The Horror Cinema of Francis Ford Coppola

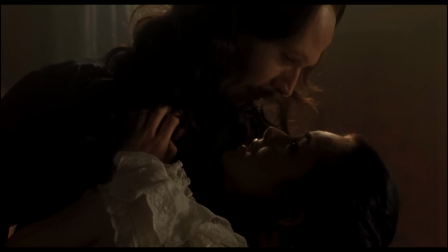[24:46]
This guy did kill a baby, after all, but the passion between them is so genuine,
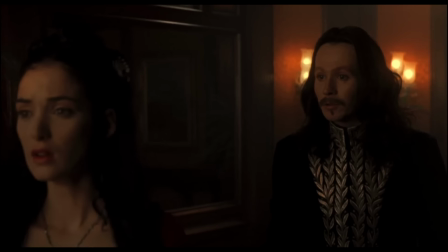[24:51]
and each so devoted to the other's happiness, that it's also hard not to root for them at least a little bit.
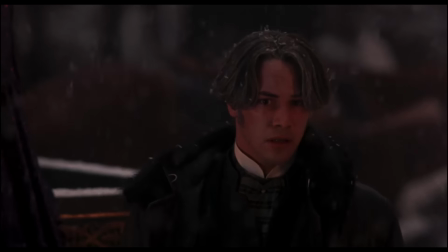[24:59]
And the nice thing is, Coppola doesn't really resolve that tension.
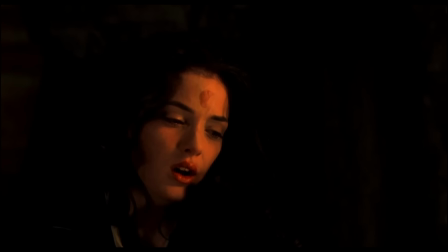[25:03]
Mina kills Dracula to bring him peace, and is ostensibly freed from his vampiric influence, but still shows devotion to the Count.
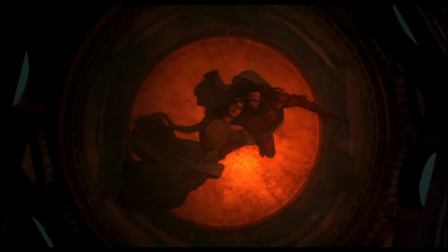[25:12]
More obviously, the film closes on a glowing mural of Dracula with Mina, suggesting their souls remain entwined.
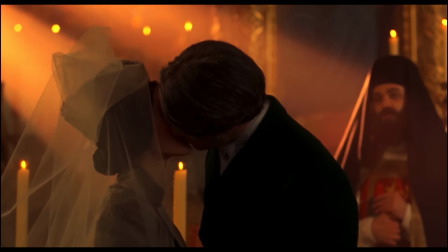[25:20]
This despite the fact that Mina is still married to Jonathan.
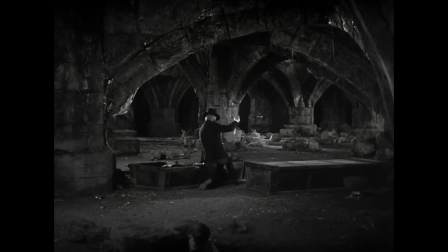[25:25]
Unlike Todd Browning's 1931 film, where Dracula's death restores Mina's virtue, and lovers go forth unabated,
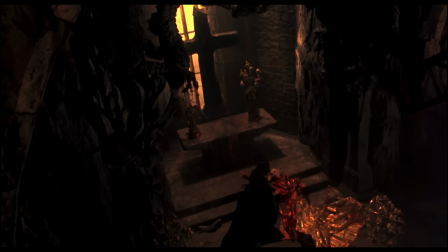[25:33]
Coppola suggests the perverse desires at hand may not be so easily remedied. This speaks to Coppola's readapting of familiar material to a new context,
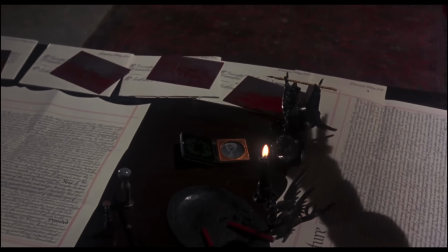[25:44]
and this is also one of the key talking points when considering how scary Dracula is.
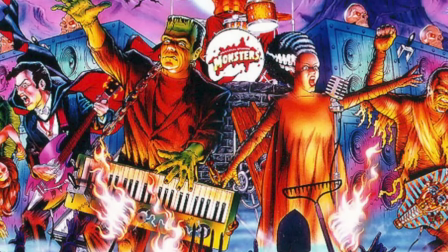[25:50]
In a 1999 essay, film critic Steven Schneider argued that audiences' over-familiarity with fictional monsters like Dracula,
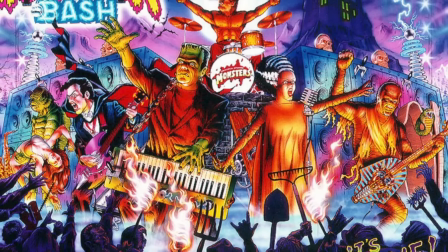[25:58]
the Wolfman, and Frankenstein's monster, quote, have rendered ineffective their efforts to horrify.
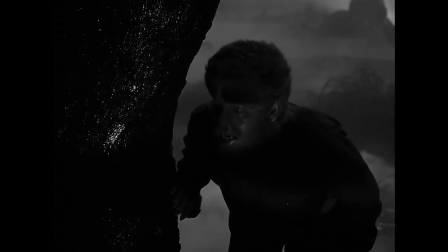[26:06]
The monsters are still threatening within their respective narratives, and the ideas which underpin them still powerful.
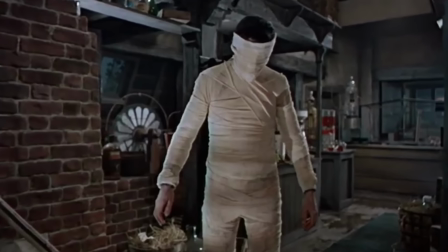[26:13]
But the familiar manner in which those ideas are represented cinematically
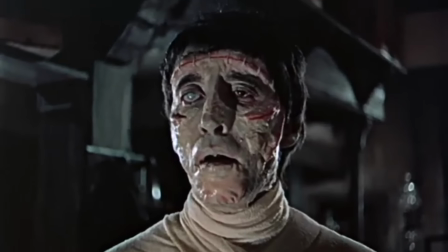[26:18]
no longer confronts viewers with an uncanny force capable of scaring them.
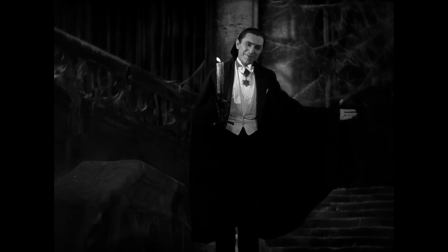[26:24]
And no horror icon is more familiar than Dracula.
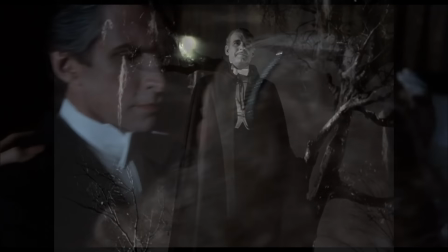[26:28]
Over decades of adaptations, homages, and spoofs, Dracula became codified, mass-produced, and watered down.
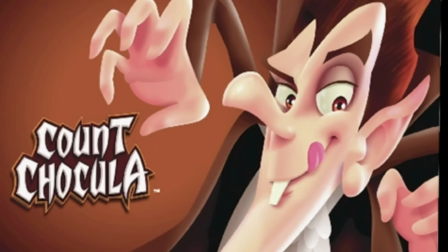[26:37]
The simple image of a dark cloak, aristocratic garb, widow's peak,
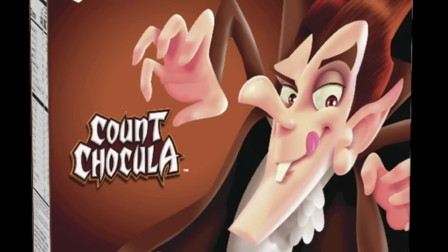[26:42]
and fangs is as recognizable as Santa Claus, and possibly is nostalgic too.
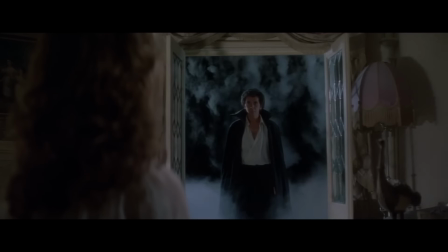[26:47]
Hutchings has argued that John Baddam's 1979 version of Dracula, with its Lugosi-looking count and traditional vampire movie iconography,
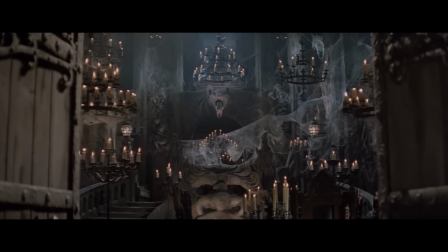[26:57]
is a nostalgia-tinged movie, one looking to horror's past with reverence rather than repulsion.
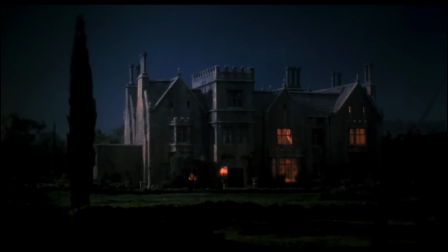[27:04]
To be sure, Coppola's Dracula is also nostalgia-tinged, and Hutchings cites it as such,
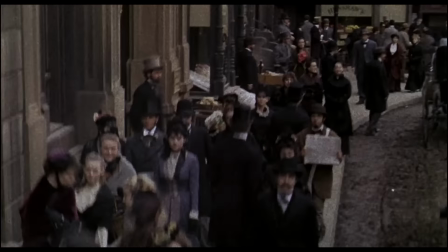[27:10]
its reverence for cinema's past far more explicit in fact.
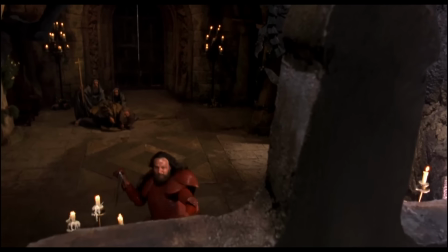[27:13]
But the film Tom also flatly rejects the classic Dracula iconography, particularly with Dracula himself.
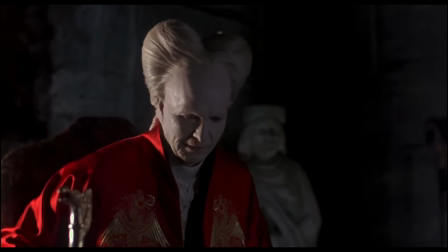[27:21]
Aspects of Dracula's appearance resemble Stoker's description of an old man with white hair,
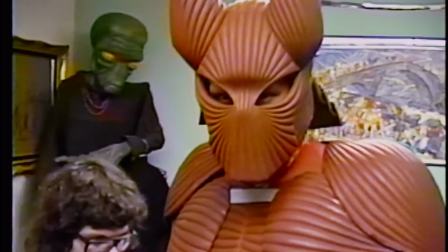[27:27]
but the beehive hairdo, red kimono, and muscle-like armor are all original to this film.
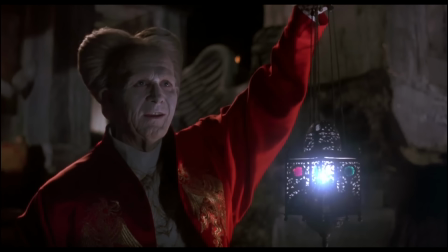[27:34]
Graphic artist Iko Ishioka's explicitly Japanese-inspired costumes both divorce
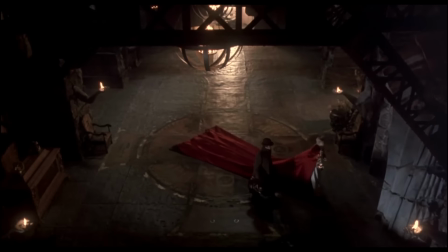[27:40]
Dracula from his existing iconography and re-emphasize his otherness,
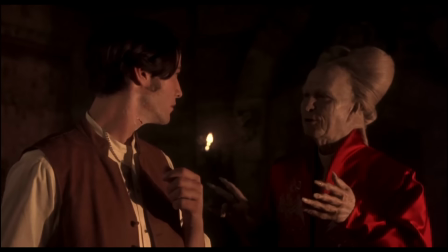[27:45]
this sense of a foreign creature arriving on English shores.
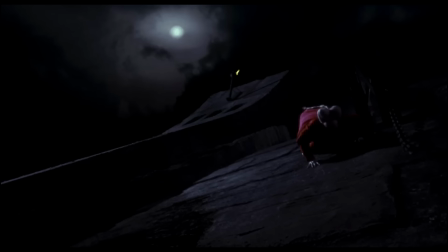[27:50]
Taken in tandem, the film's visual strategy renders Dracula unfamiliar and uncanny,
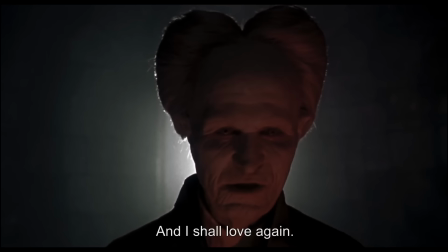[27:57]
and in turn grants him the power to horrify once more.
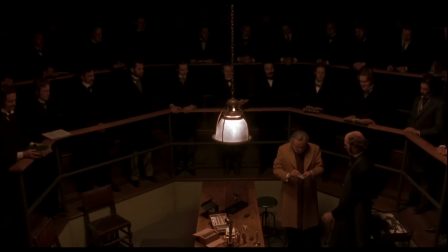[28:02]
But I'm still not totally convinced Coppola cared that much about scaring people on this one.
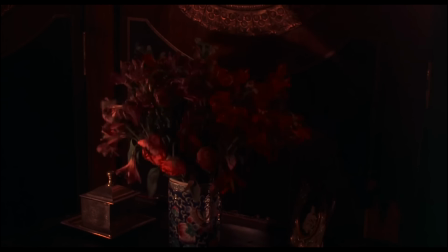[28:09]
I'm not denying that terrorizing the audience was a goal with Dracula, but I don't think it was Coppola's only goal, or even his primary one.
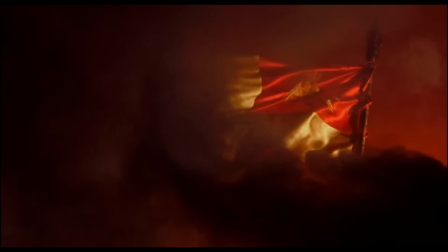[28:18]
I keep coming back to Worland's line about the film, "...everything becomes purely an image."
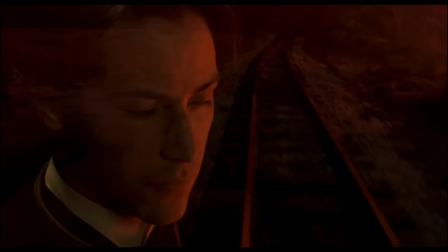[28:24]
Dracula is such a sumptuous feast of visual splendor, its spectacle so lovingly handcrafted,
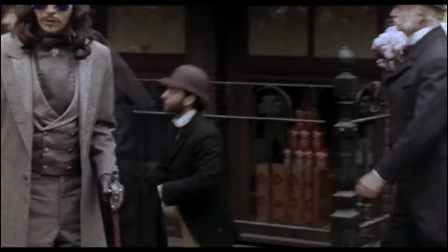[28:32]
and its references to cinematic technique so self-conscious that it's hard to truly get lost in the horror.
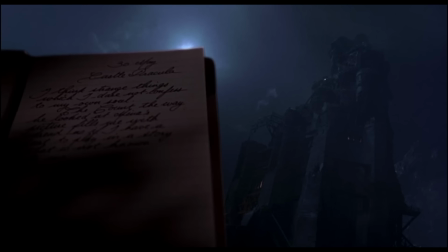[28:39]
How can I be afraid when I'm so dazzled by the film's craft and beauty?
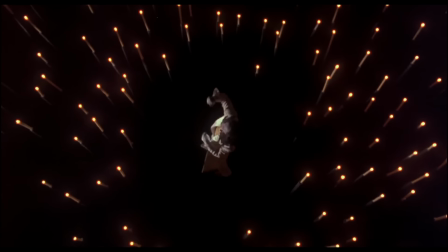[28:44]
That's not necessarily a flaw, as the film's aesthetic is extraordinary,
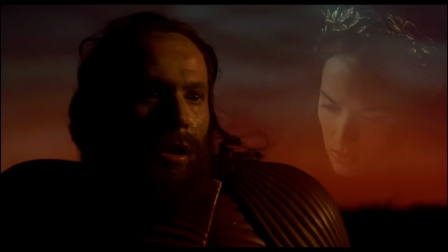[28:48]
and it also benefits the romance integral to Mina and Dracula's love affair.